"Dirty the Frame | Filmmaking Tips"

What's going on guys, Zach here. Today I'm gonna be talking about a thing called dirtying the frame. Now I know some of you guys are already out there being like, ha ha, dirty, he said dirty. I'm gonna write some dirty comments cause he said dirty. Maybe I'm the only one who calls it this, but I'll tell you a little bit more about it, explain about the whole process, so stay tuned, let's get into it. Making the frame dirty isn't about like putting dirt onto your lens or shooting something, NC-17, it's actually putting something ahead of your lens and making the shot look more stylized, like this. This tool is like one of the best back pocket tools that you can utilize to make almost any shot just look about 20-30% way better.
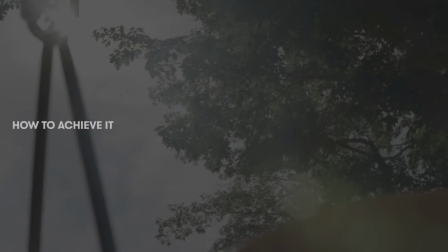There's three different things I'm going to talk about in today's episode. How to do it, how to motivate it by story, and then how to motivate it by style.
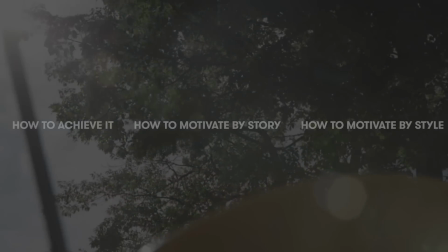So the first thing about dirtying up the frame is the best ways to do this.
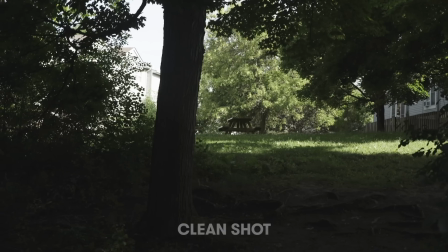So whenever you're out there in a run-and-gun situation and the shot just doesn't seem dynamic enough, you're doing like a camera move, but you don't get to see the full move because nothing's really moving.
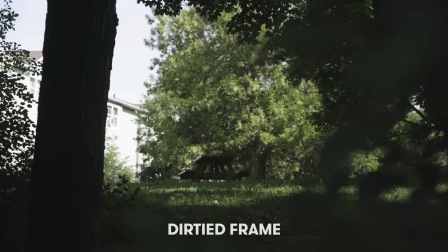Maybe it's a really wide shot. Maybe if you're in a park, brush by a tree or maybe brush by like a pole or pipe, and you can do this for all different formats of shooting.
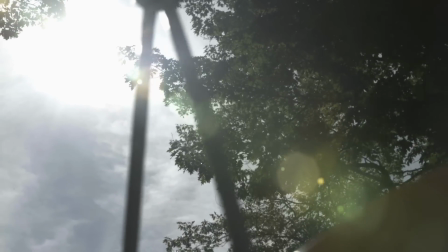Everything from an extreme wide to an extreme close-up. All of them can utilize a little bit of like frame dirtying to make them more interesting. And the frame doesn't have to always have camera movement, you always have the frame just a little bit dirty to either reveal depth within your shot or to maybe establish a character's POV.
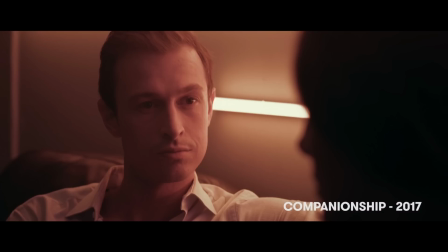Let's say you're shooting like an over the shoulder conversation scene, you would have the frame a little bit dirty with someone's shoulder in frame, therefore to kind of show that you're looking from their perspective. You can also make the frame dirty with someone standing. You can do like a cowboy shot, which is kind of like at their waist. Their hand is kind of half in this frame. You're basically blocking the shot with something, which leads into how to actually achieve this shot when you have nothing.
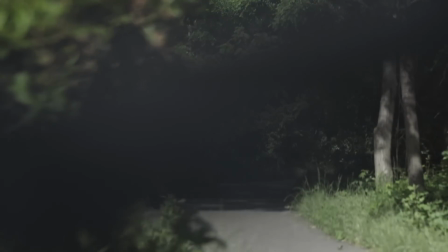What I like to do when I go on to shoots is start to kind of scope out the things that I can kind of brush by if the space isn't that interesting.
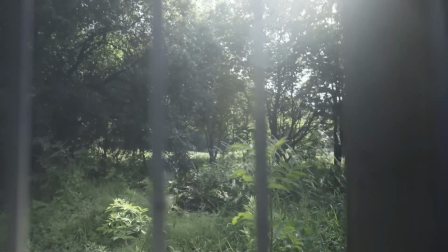So I'll try and motivate my camera movement to be by either an object or something in the frame.
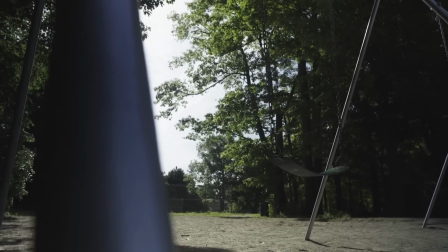And the nice thing is let's say if you're shooting on a wider aperture your camera zoomed in Basically anything can make your shot look a little bit more stylized and a little bit more dirty You can even literally like use like you can literally like use the sleeve of your shirt and let it just kind of dangle It looks so weird I know you can literally just use this and just kind of brush by and that'll even make things look more interesting So I've got you now you're like, oh, I love dirty up the frame. It's a really cool method well all methods should have motivation and motivation
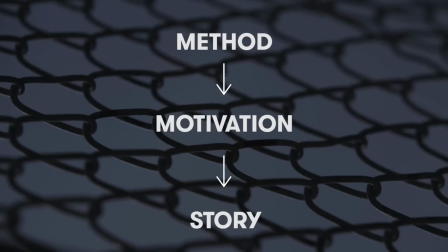should always link to the story and to serve the characters and the purpose of the movie. So let's talk a little bit about that and how dirtying up the frame can also motivate certain stylistic aspects. One of the biggest and most common ones that filmmakers just used to utilize was to make it seem like someone was watching.
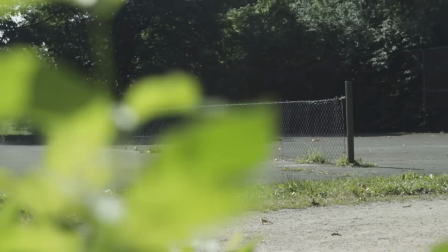So they'd shoot through the bushes and if you have like more of a handheld vibe and you kind of shoot through things, it's gonna feel like you're watching it as like a creepy person you're observing something.